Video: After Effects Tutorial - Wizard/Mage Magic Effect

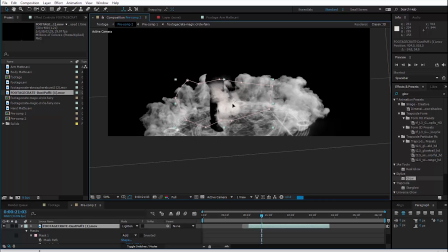And then I'm actually going to fade it out over time so it's not still hanging here in the air when it's no longer needed.
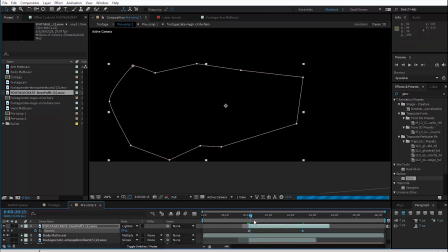It's good, you know? So you may have thought it might look a little bit weird because this smoke in the background is CG and this smoke here is practical.
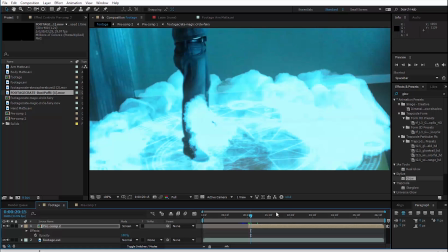But as you can see, when we kind of add our other effects, our color and our glow, it blends them together nicely.
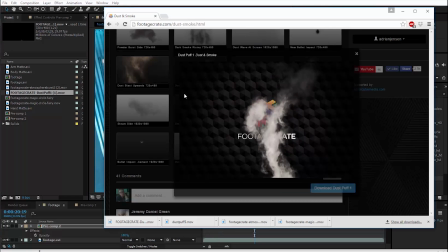It looks good. Let's also add in our lightning bolt right now. So the way I'm gonna do this is it's pretty hacky and cheaty and easy because
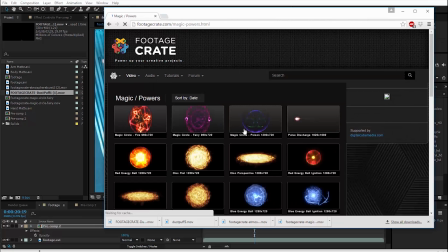we're just gonna go back into the magic and power section and we're gonna scroll down to find our old friends,
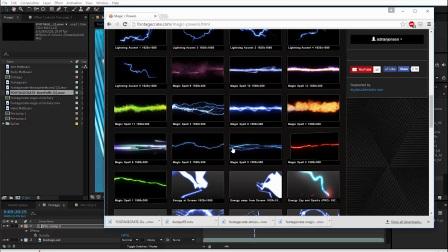these Harry Potter style beams. And we're gonna find this one here, number three, that looks like a single bolt of lightning.
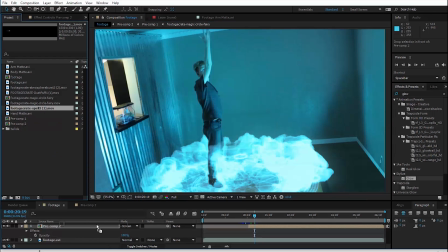We're gonna download it, bring it into the composite as well.
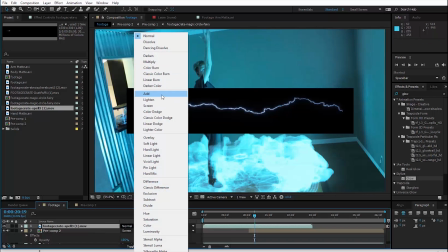We're gonna make this one an add transfer mode because it needs to be super bright because it is lightning.
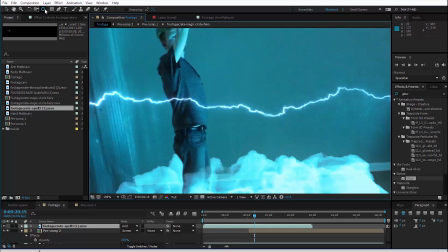And just for the sake of ease, let's move the anchor point of it with this pan behind tool here to where it actually will be hitting the ground.
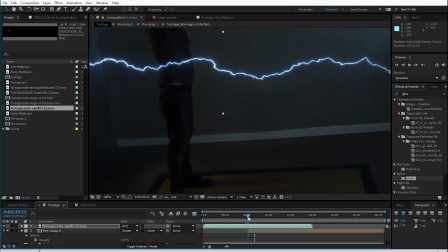That'll just help us position it, right? So here is where the lightning strike needs to happen.
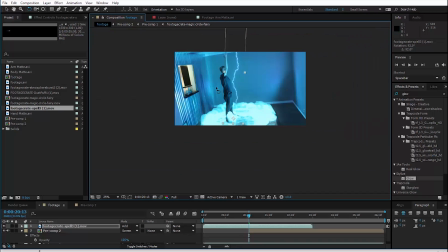So we'll put it right here at my feet, and then we can rotate it so that it kind of aligns with my body better.
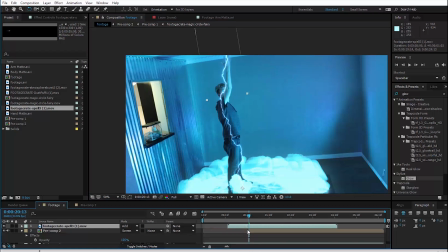And then shift it in time so that the brightest point where it actually hits is right there. And then hit T to bring up the opacity, and we're gonna fade it out as well over a few frames. Before, I was talking about how the change in the footage was abrupt.
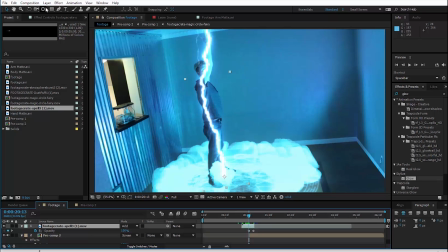If it wasn't before, it certainly is now. This is gonna sound weird. We're gonna disguise the fact that it's abrupt by making it more abrupt.
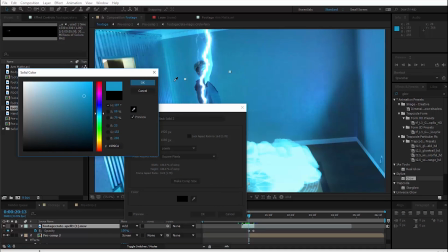We're gonna add a new solid and make it a similar blue to the rest of this and start it right here where the change is.
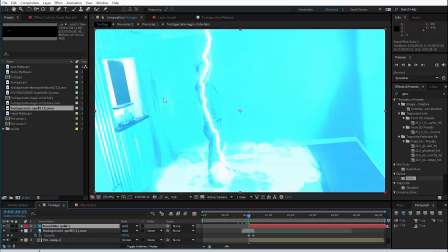Change the transfer mode to add.
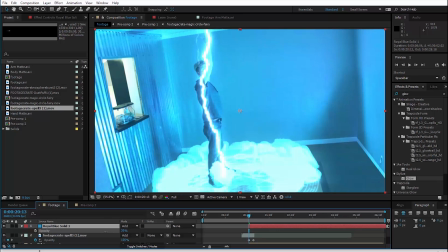It doesn't necessarily have to be at 100% opacity right here, but we want it pretty bright, so we can bring that down a little bit. I'm gonna use 44 right now. Using page down to head forward a couple of frames, fade it out to zero, right?
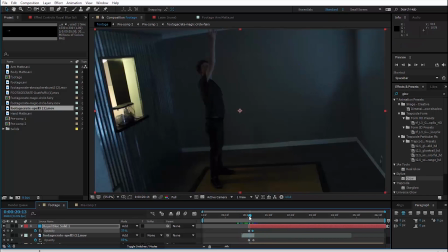So awesome. It adds a lot more energy to this. Okay, so all that stuff done.
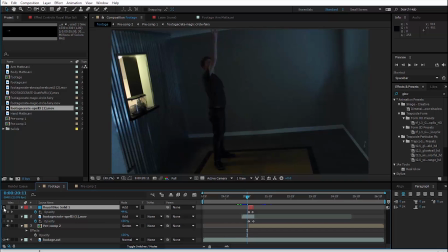For now, I'm just going to turn off everything that we've done except for the footage because now we're moving on to something completely different.
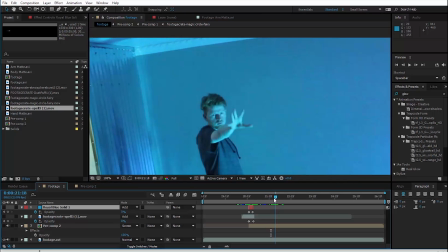So I'm going to find the part in the footage where I set up my hand. This is going to be where I want the second circle to appear and start shooting lightning.
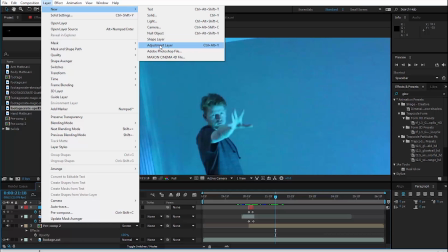So right now I'm going to add a new null object, which we're going to use to hold some tracking data.
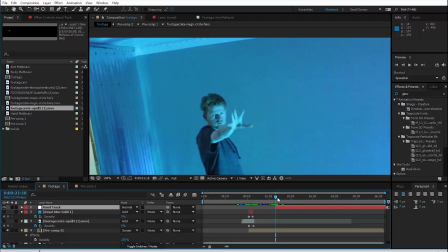So why don't we just call it hand track? We can have it start right here. And let's go ahead and track our footage.
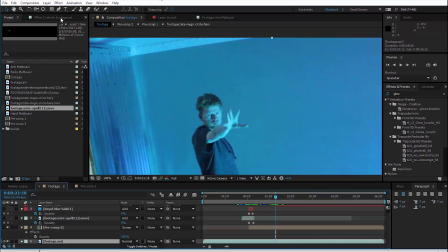So if we click on that, I don't have my tracking window open right now. So I'm going to hit window up at the top and hit tracker.
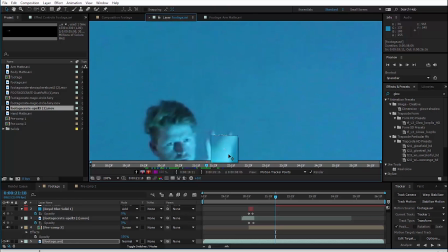Let's do it. Let's track the motion of the hand. So I'm just going to choose this high contrast point right here between those two fingers.
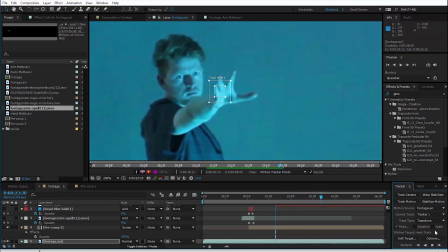And I feel like this should be pretty easy track. So let's do it. This footage is going to be sped up in the final tutorial, but actually this is going really well.
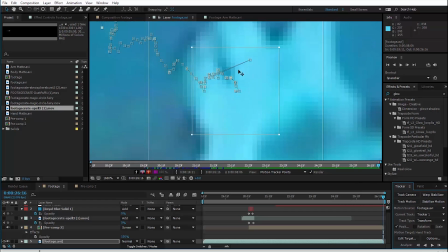It's tracking pretty quick. So here's the track done. As you can see, I have this one keyframe here that's kind of jumped out. The track screwed up a little bit. Let's just delete it. Whatever.
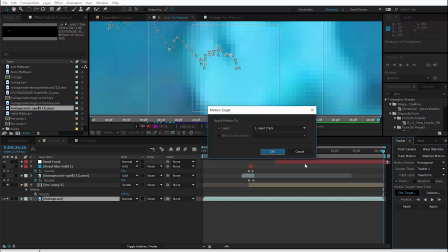So now here in the tracker window itself, hit edit target to make sure it's that hand track null and apply it.
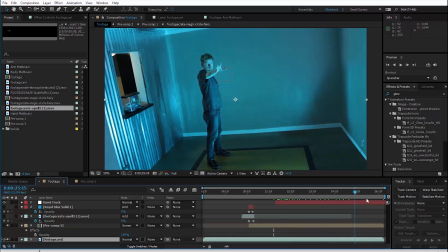So now we have a null object that is stuck to my hand, which is great.
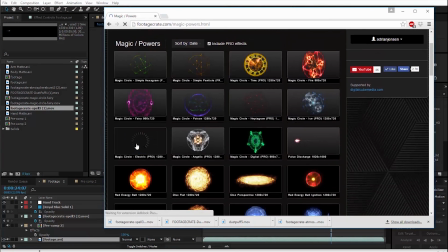Let's bring up the website again. And we're gonna need another one of these magic circles. So I'm gonna pick this electric one, download that.
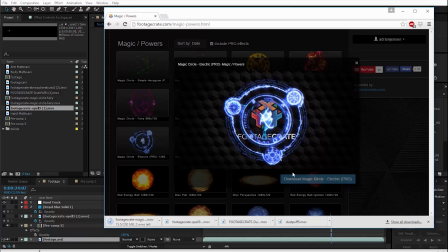You could use the same one, that would be fine. I'm certainly not going to.
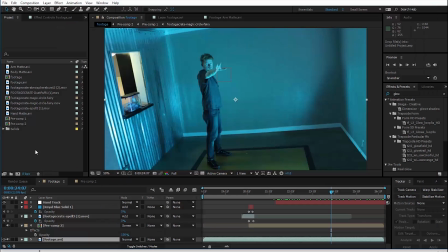Okay, let's import that into the project, import it into the composite.
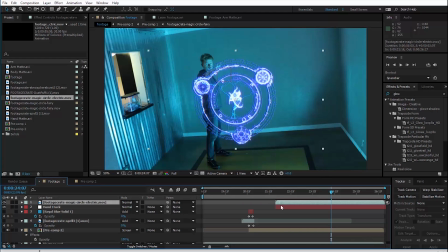So we'll need to start it at this point where we decided that it should start. And I'm gonna go ahead and make it a three-dimensional layer and parent it to the hand track. I'm not going to concern myself with figuring out what angle it should be facing because it's going to become easier in a little bit.
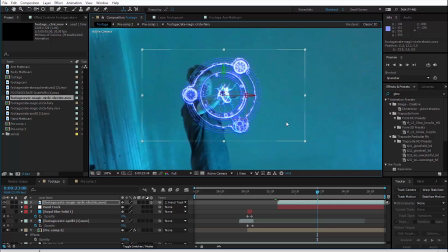I'll show you what I mean. So let's just place it over the hand, get the size about right,
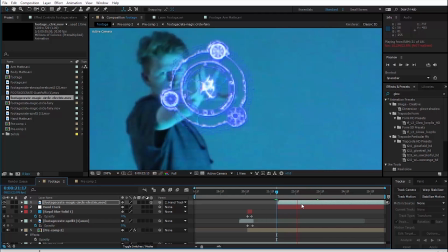and just play it through to make sure it looks okay. Oh yeah, that's pretty good. Pretty good.